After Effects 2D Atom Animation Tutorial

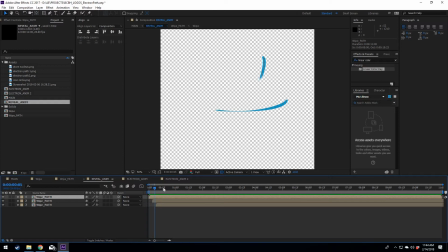248s
Just offset enough so that they come in one at a time, and it gives us a nice looking effect there. Pretty straightforward stuff here. So to recap, I created a wipe effect.
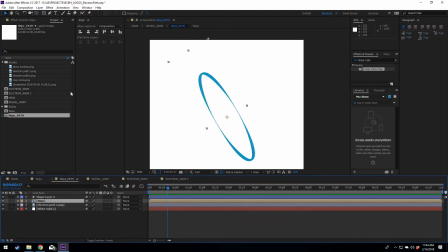259s
I resized it to cover this guy, to reveal it, and then I took that layer, created a reveal animation layer,
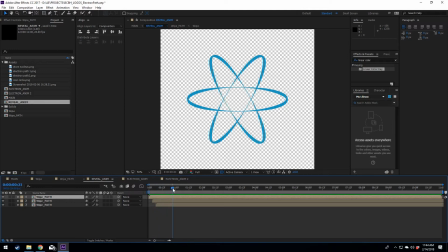272s
here we go, rotated it. Now one thing that I just remembered that I did that is a really neat little tool that I use all the time is, let's see, let's delete this guy.
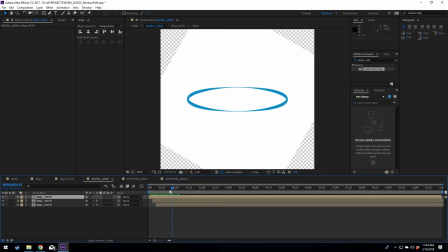285s
Whoa, not what I want, right? Now this could have been easily fixed at this point. Right now what's happening is I have this guy rotated, so the white background within this layer is covering the other
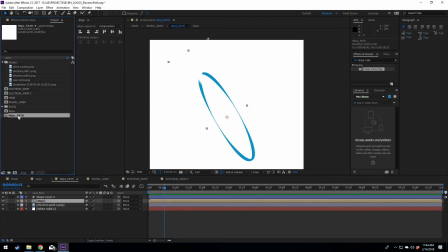300s
reveal animations that I want to be shown. So I was very lazy. Instead of coming back to this and deleting the white solid layer while I was working within this right here,
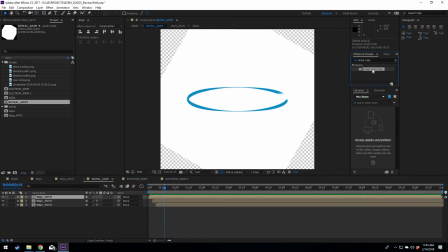313s
this composition, the reveal anim, I took the linear color key and I just went, whoops, let's see. All I did was I dragged this onto our white path and I told it I want to key out the white.
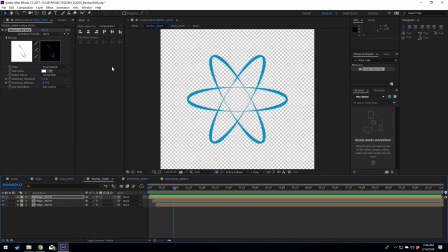327s
Boom, immediately have what I need. It's looking really good. Alright, so back to the main project. Alright, so we have that effect done.
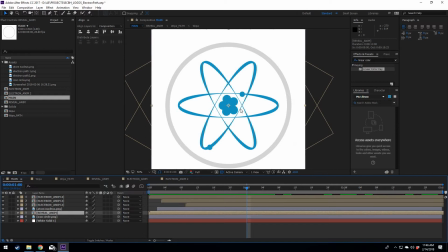337s
Now at this point I threw that into my main composition layer, and all I did was I added a rotation effect. Pretty easy.
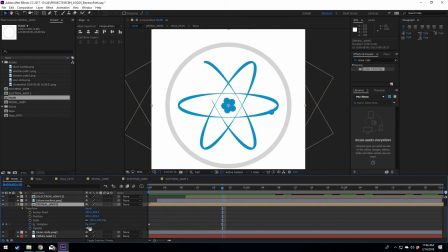351s
Where I wanted it to stop rotating, I created a key at 0 rotation because that's where I want it to end. And then at the beginning here, where it first starts to reveal itself, I went ahead and rotated it. I kind of just winged this.
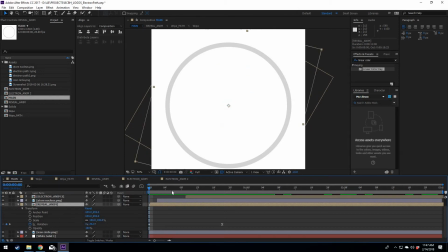368s
All I did was I rotated it some, I went to see how it looked, messed with it some more until I had what I wanted. Now one thing that I do want to mention is I wanted this thing to rotate in at a constant speed and then slow to a stop at the end,
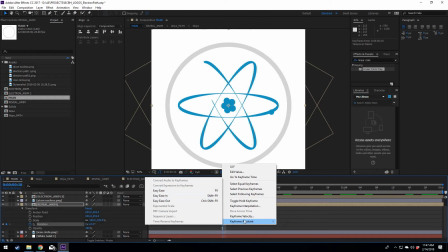385s
which is why I only have this easy ease effect on the ending frame, or the ending keyframe that I have here.
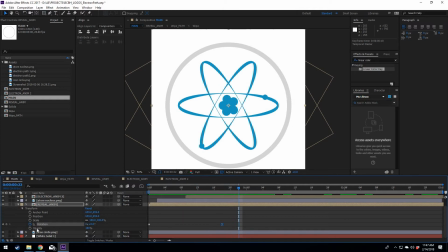396s
There we go. Rotates in, looks really good. Now let's talk about the core here, or the nucleus. Now this is pretty straightforward. Once I had the effect with these rings coming in, or the electron paths, I was trying to decide how I wanted this nucleus to come into existence.
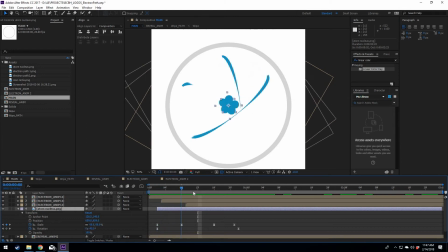416s
I decided I would just have it pop in. Now I have a rotation effect on this, and I used the same method that I did for these guys. I do have it as a slow in as well, but that's okay.
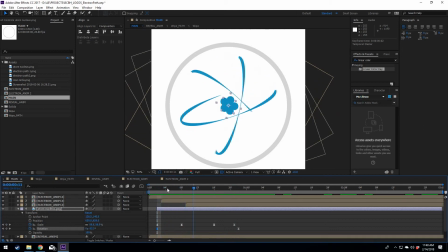430s
I thought it looked better that way with the way it's scaled as well. And for the scaling, same thing.
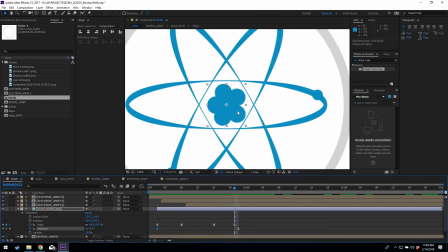438s
64 I knew from the beginning was the scale that I needed for this thing to sit in here the way that I wanted it.
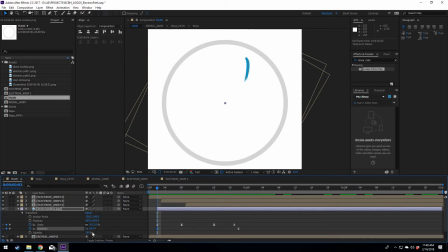445s
So I keyframed that. Then I went back to the beginning and keyframed it at 0 for the scale. Once I had that, I wanted this scale up a little bit past our ending value here.
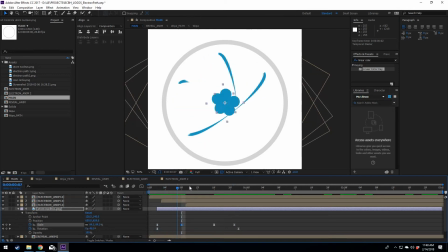460s
Now this, originally I wanted this to scale much bigger so that it went whoa and then scaled back down and then kind of rested into place. But I didn't like how this looked, layering and covering up these electron paths.
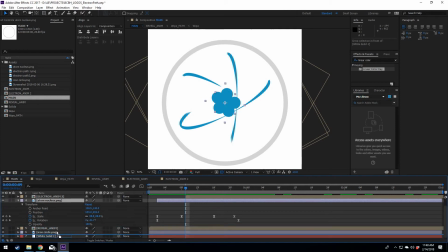473s
And even if I move this, come on buddy, go down. There we go. Even if I put this under, I didn't really like how that looked.
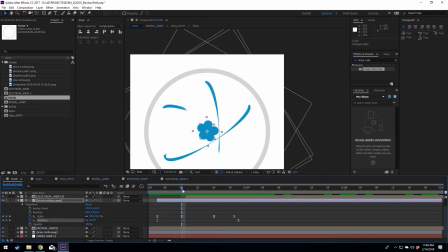482s
So ultimately I decided to just have it scale up to 65, which is only 1% larger than our ending scale, but that's okay. I think it still ended up looking pretty good.